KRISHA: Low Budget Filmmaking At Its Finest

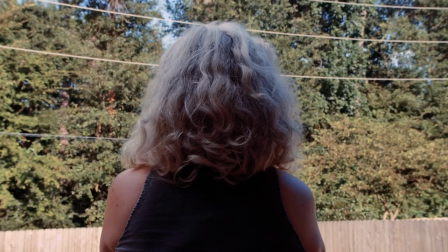By using these types of shots in a way that very few directors but Kubrick have done,
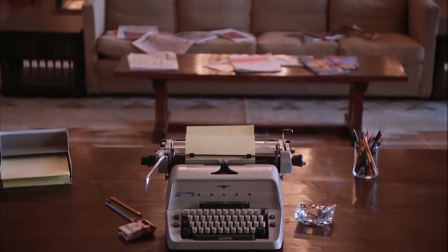Trey was able to connect the horrified feelings so many of us have when watching The Shining to a woman trying to cook a turkey.
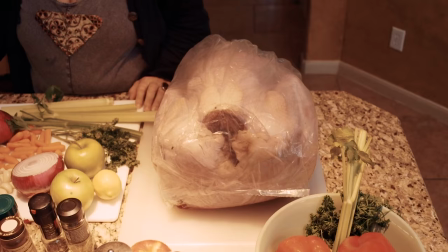One of the most stressful and tense scenes of the film consists of a three-minute one-take that follows Kreisha's attempt to cook said turkey.
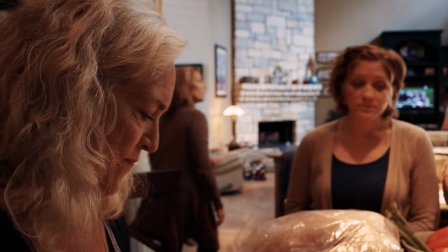Little things like Tupperware falling out of cabinets or characters cheering at a touchdown seem violent and sinister when viewed through the eyes of Kreisha.
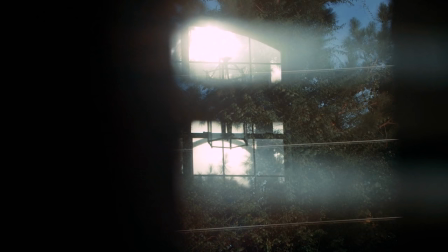Okay, I'll ask. I'll ask.
Another cinematic technique that Trey used to further place you in her head was the change of aspect ratio.
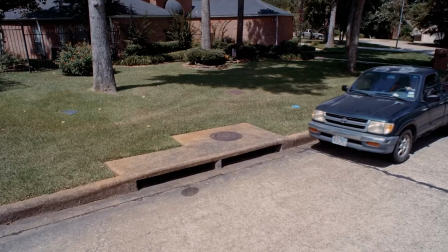He wanted everything to feel big. and an open of possibilities.
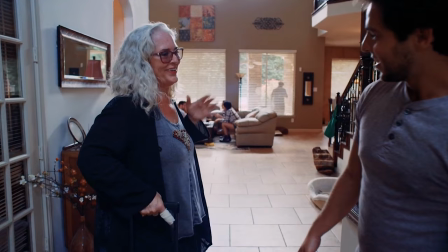And then she walks into this huge monstrosity of a house that is the life that she might have had.
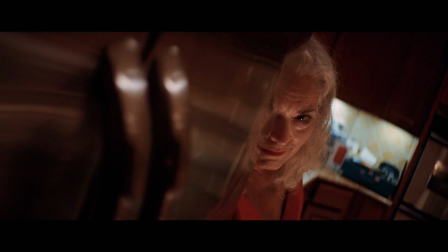And then he wanted that world to start to close in on her and she felt too big for everything.
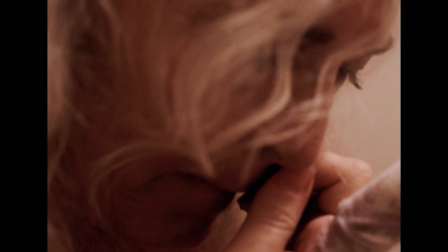She was gonna burst, gonna explode out of the middle. Everything inside her was roiling and wanting to explode, but the walls had come in this far.
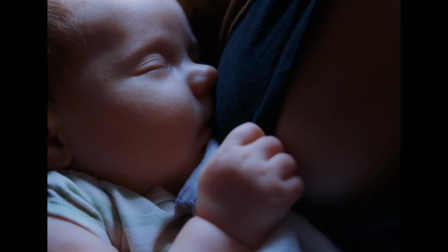This film is unique and innovative while still keeping true to the heart of cinema.
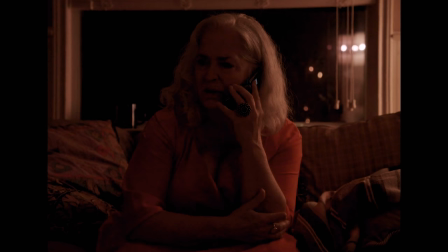It explores new ground and expands the cinematic language as it simultaneously pulls from and references the films of the past.
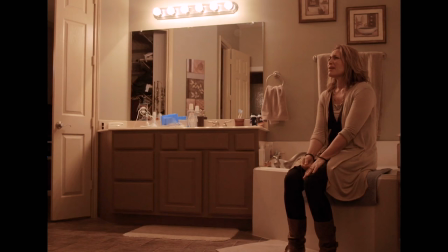It's full of heartbreak, horror, fear, and love. It's exactly what movies are about.
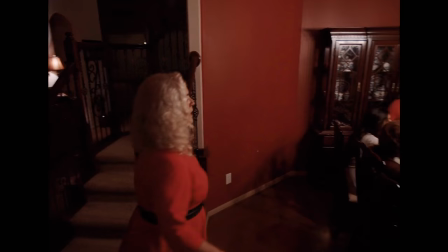And it was made by a first-time director with his family for less than $100,000.
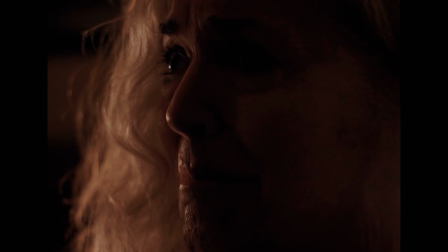There's a quote from Andre Torres, the co-founder of the website Simpleform, that reads, complain about the way other people make software by making software.
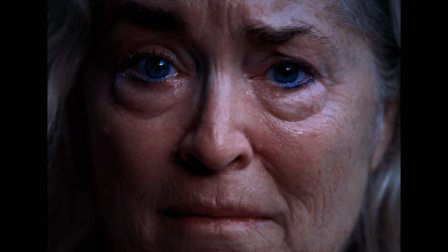If you replace the word software with the word films, I think Trey is doing just that.
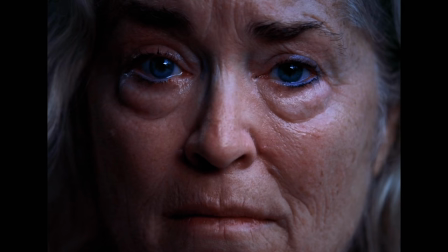What's our excuse?
Bye, sweetie.